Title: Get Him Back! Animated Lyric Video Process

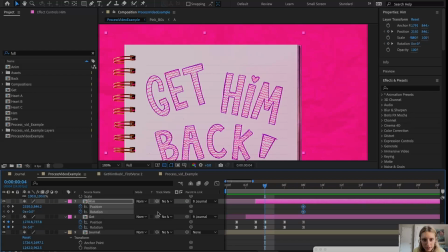1978s
All right, so move these forward, drag this down, rotate it like this way, so it'll come in kind of from the opposite way, and then create.
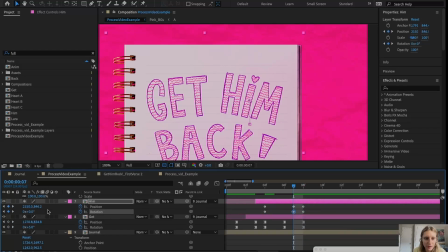1992s
So one big property of animation, if you guys are not familiar with any animation, is you want to always overshoot things a little bit and then have it go back. And that creates a lot of like more fluid looking, nice animation.
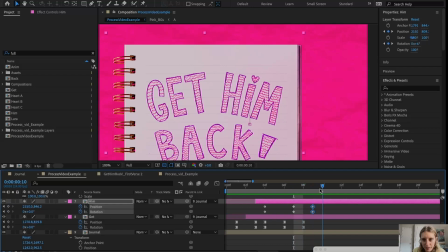2007s
So it's overshooting and then it comes back down. But we're gonna have it overshoot a little more. Why not? And then it's nice to have it settle into the motion. So I'll copy these layers over here.
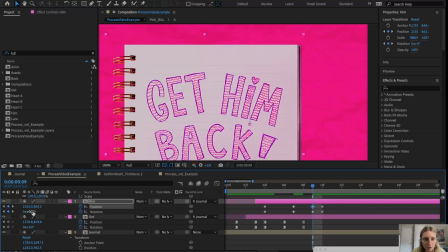2022s
And then to settle in, we'll make it go down a little bit more than it's supposed to, rotate this way a little more than it's supposed to, and then it'll go back into place. And that is kind of what creates a really nice movement to it. Although that looked a little weird, but you kind of just play around with it till it looks good.
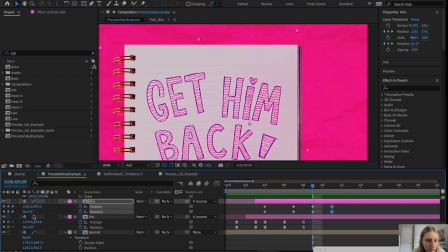2040s
I think it's overshooting too much. So we'll do this, we'll make it like -2 instead of -5. And maybe it's going down too much. You want it to be subtle, you don't want to be crazy. And maybe this is
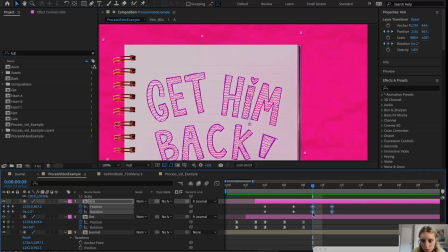2060s
too fast. When you want to easy ease,
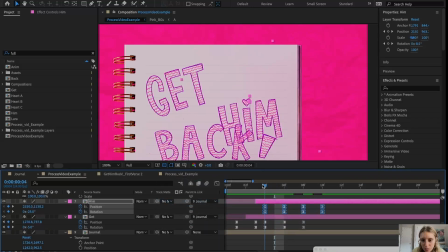2079s
which doesn't matter quite as much since we're going to turn these into holds, but I think it helps me make sure the motion looks good before I hold everything. That looks pretty good. And then I will just toggle hold keyframe.
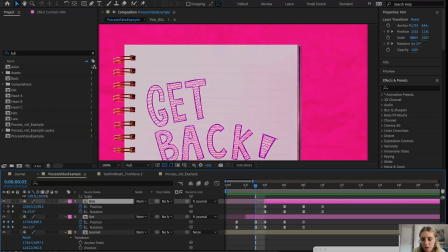2100s
And then I don't want this to appear until it starts to move, so I'm going to put it there. I'll put this here.
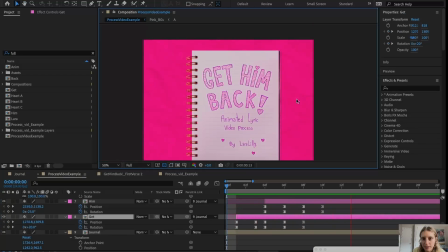2108s
And yeah, now we have get him back, get him appearing. Okay, so for the back, I kind of decided I want to move this by letters,
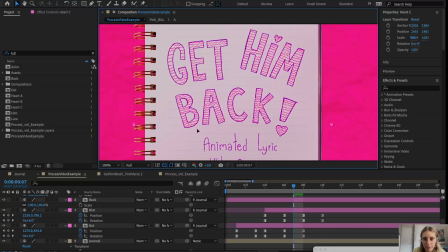2118s
but I can't do that right now because it's just one layer. So if I try to move just the B, click on that, it just moves the whole thing. How do we figure that out? How do we do that? There is a way.
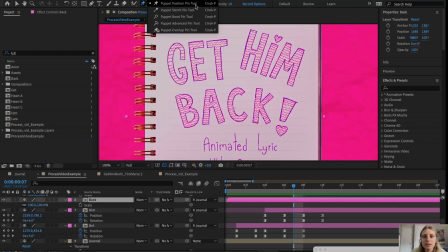2132s
Click the puppet pin tool, which is this little thumbtack here. You can highlight over the position tool should work. Click there. And now we've created this pin where we can just move the B. So we will click on each letter and put a little pin there.
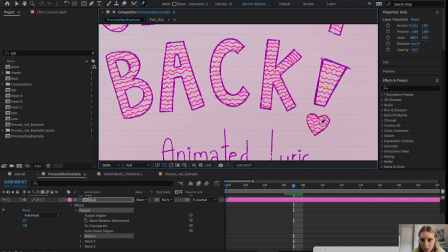2151s
Now, unfortunately, for the exclamation point, we're going to have to do 2 pins. I wonder if there's a way we can connect them. That's okay. We'll just animate the same stuff. So that created these meshes. So we can twirl these down and we can animate their properties independently of each other.
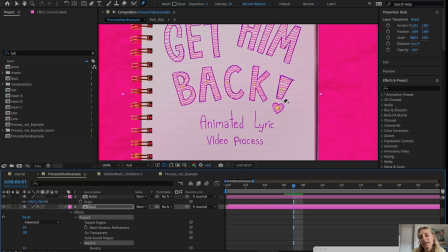2170s
So that was kind of a quick fix for when I didn't feel like doing each letter on its own layer, but I wanted them to animate separately. So we will move this in here. And what I want is each letter to pop up individually, kind of like in maybe like sequence of each other.
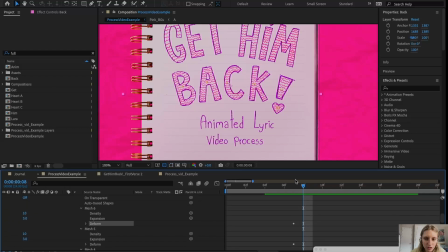2189s
So to deform, you click deform. That's how you change the meshes. This is our first keyframe on here that we've created. Puppet pin 1. And I could rename this if I wanted, like, what is mesh 6? So it's the heart.
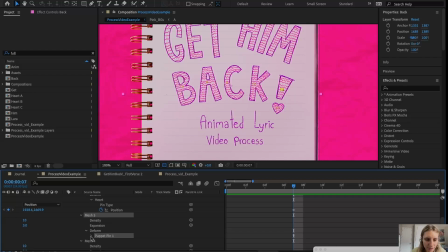2205s
And I can rename, I mean, I don't always do this, but it's good to name things, you know, just so you know what's going on. Here we have the position we can move.